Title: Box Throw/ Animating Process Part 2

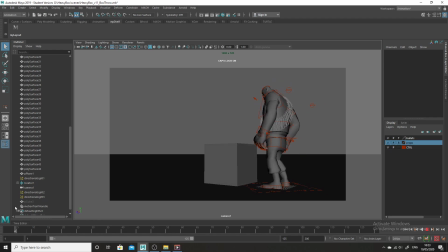(12:20)
Just little things. Small details. So he's not completely still. Maybe things that you just have to look at, but it just gives a sense that the character's alive. And another thing that's very good to do is to offset curves.
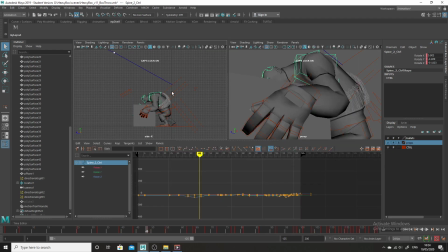(12:35)
So that it doesn't all look like he's moving at once. Like, for example, when he pulls up here, you notice the body tucks forward, and when he's pulling backwards,
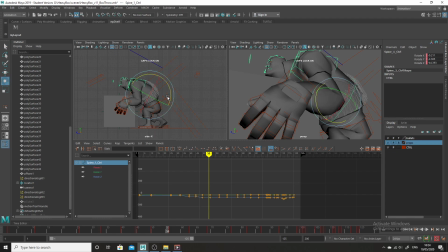(12:49)
this rotates in the z-axis first. I don't know if I just show you. This rotates first, and I could probably drop some of these curves too. I try not to have completely flat tangents like this, unless something's actually on the ground.
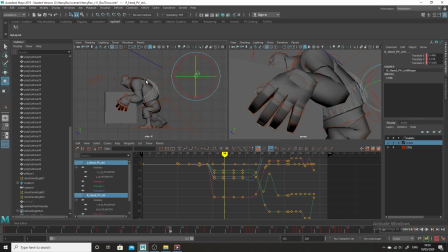(13:09)
So this rotates first backwards, and then afterwards I've got this rotating in the Z. So I've kind of offset keys. Sometimes if you don't want two things to happen at the same time,
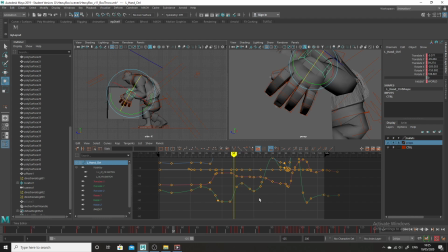(13:26)
you can just take a curve and slip part of it slightly before or after, just to offset things. Otherwise the animation might look a little bit robotic. Anyway, so I hope this gives you a bit of an intuition as to how you can go about animating,
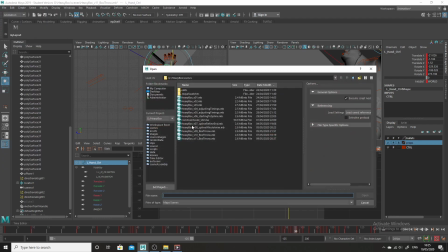(13:44)
a guy doing an action.
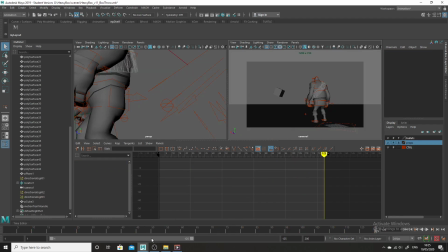(13:48)
Again, it's that whole thing of just breaking stuff down, just going in and breaking it down, not being afraid to slip curves. If you want something happening before something else, if you
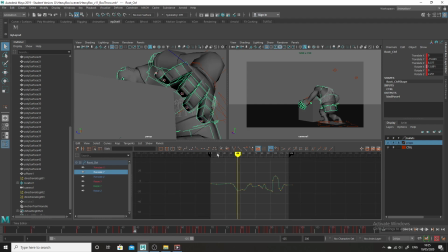(14:02)
want, for example, when he lands on the ground here, I can. There's this bit here where he's up on the ground and then he comes down. The feet, if I show you the feet on the Y, here's the foot in the Y,
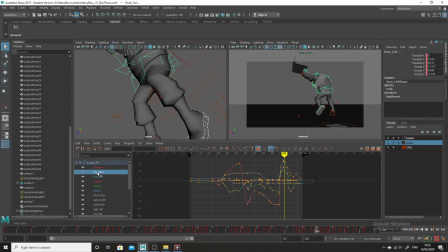(14:19)
and I'll show you this curve in the Y. So we've got this one here and this one here. I'm just going to bring these two up so you can see the difference. You see the feet actually hit the ground slightly before the body. I mean, I could slip the body even more if I want even more of a lag on this,
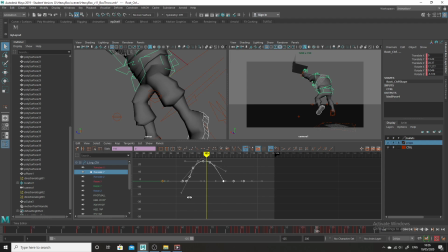(14:38)
just because the feet are going to, so I could, actually that's the foot, it's the other way around. I could slip this even more in this direction if I want the body to lag even more. I could make, so you got this.
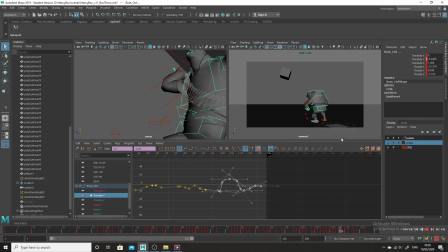(14:56)
I mean, the feet are actually stretching too much there, but you can see you can just by shifting here, so just by shifting that curve, the feet are stretching out a little bit more as he comes down.
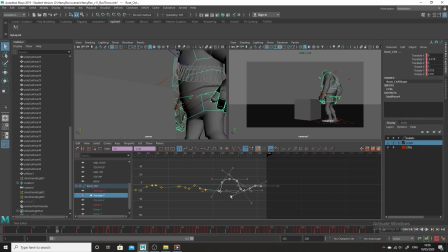(15:12)
I don't know whether you'd want that, but it just shows you, and that's simply by shifting a curve, a similar curve, just so you offset some of the curves in the body. Think of which parts of the body are going to move first,
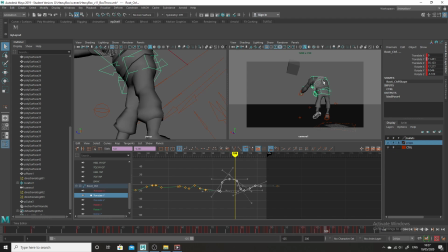(15:26)
and how that affects, because essentially the body is a it's like a chain mechanism where certain parts affect other parts. Okay. Anyway, so I hope when you come to do a little bit, and if you wanted to combine this with a cycle,
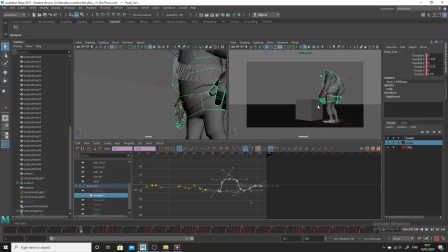(15:44)
you could bake out the cycle, bake out all that animation, and then you can either bring in a separate character and make one invisible and then animate that, or you could simply just, with the animation of the pre-baked out cycle,
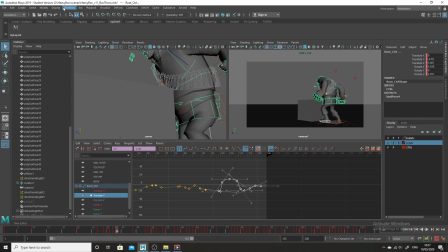(15:59)
you could then go in and go to your Windows animation settings preferences,
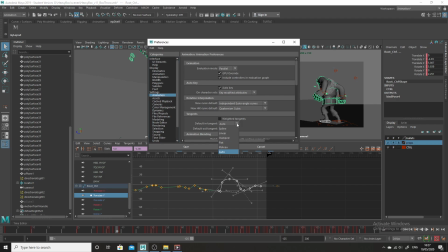(16:05)
and you could step your keys linear and step them, and then you could step this, the second half or the second bit of the animation for this free animation that you're doing here, and then just work into that, splining it.
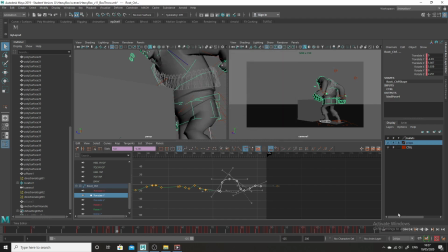(16:22)
Yeah. So yeah, hopefully this will give you some idea and some versatility into your working methods.